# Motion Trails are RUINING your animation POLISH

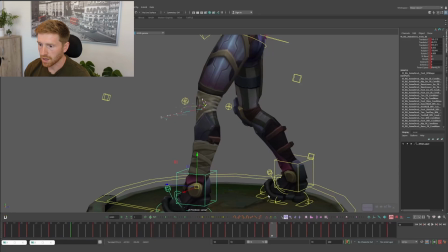So we don't get any sticks like that even if the knee joint is working.
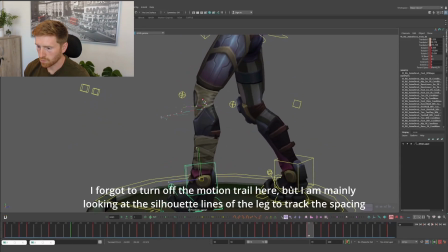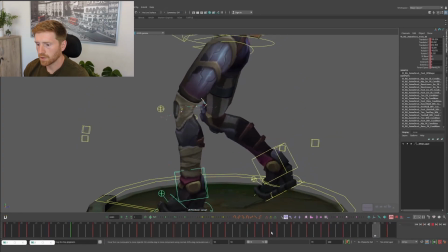And so while I'm cleaning this up by eye,
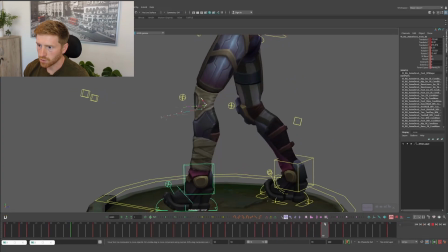I'm kind of looking at the spacing of the lower leg here, but also at the same time looking at the knee and the line of the upper thigh,
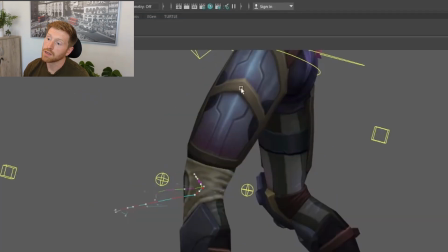but also using this line here as a reference point for the rotation.
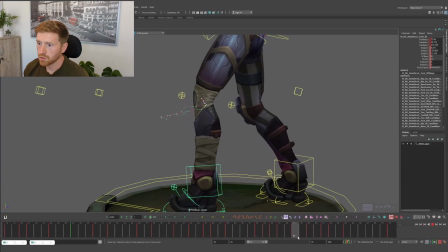So I'm just going back and forth, making sure that all of those lines are all working just how I want them. I've got nice spacing, we don't pop too much. Here there's obviously a pop. I just want to adjust that.
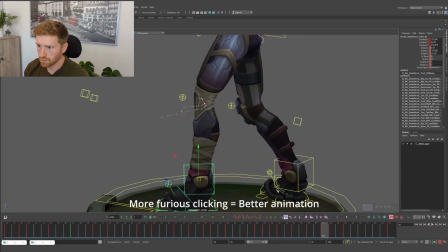feel like this is working much nicer now. It's much less poppy. I'm feeling like this knee is going back a little too much.
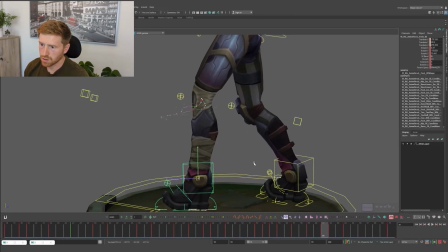So let's just keep it going forward the whole time. And now we have a pretty clean spacing through there on all of those body parts, and I haven't really looked in the graph editor. The graph editor might reveal some jank, especially in the rotation of the foot, I'm gonna guess.
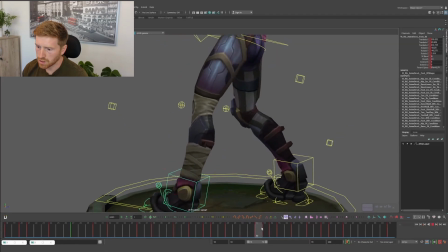But let's take a little look. Actually looks mostly okay. I'm seeing maybe that come down a little too fast. We want something more like this. I'm looking at the rotation of the upper thigh there.
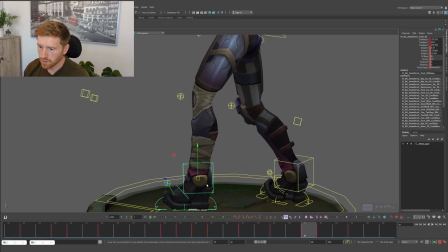Just this line is working pretty nicely. I'm using this line here and this line here as reference points for the rotation of the foot. A good rule of thumb, but remember, there are no rules in animation, is that tracking a line on the silhouette tracks the translation, and tracking an internal line tracks the rotation.
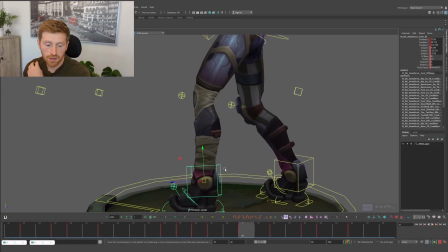I'm mostly happy with this, to be honest. And it's not to say don't use the knee joint. I'm definitely referring to the knee joint through here. It's kind of what really ties everything together, and if that's not working, you know something's wrong.
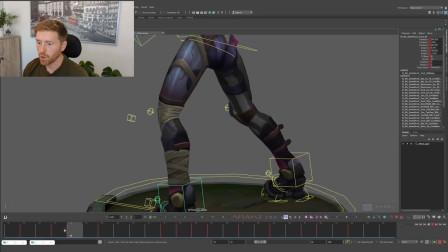But you just need to pay attention to both the upper leg and the lower leg. Let's take a look at what we had before and what we have now, just in terms of that front leg.
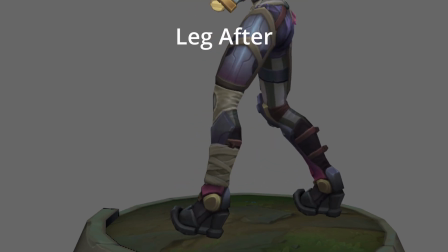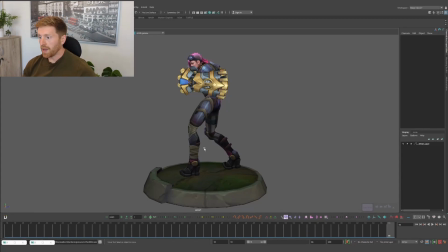I think we can see that the spacing is improved. It feels a lot more polished and less poppy. And where before the knee was almost working just fine, really making sure that we're paying attention to tracking the middle of the upper thigh,
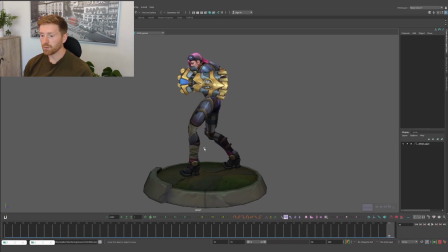the silhouette of the thigh, the calf, all the different parts of the foot and the knee all at once, and doing passes over all of them, making sure that they're all correct rather than just relying on one knee joint, has really helped to solidify the polish of that leg. Tracking the lines in your animation like a 2D animator would gives you a much more successful result than tracking a single point in space with a motion trail, with the potential added benefit of training your animation eye too. So try doing this and see how it works for you. And if it does, consider dropping a comment below, subscribing, sharing this with a friend. I really need it. I need to beat my friend Owen. He has overtaken me. Please help. Please help. Help. Oh.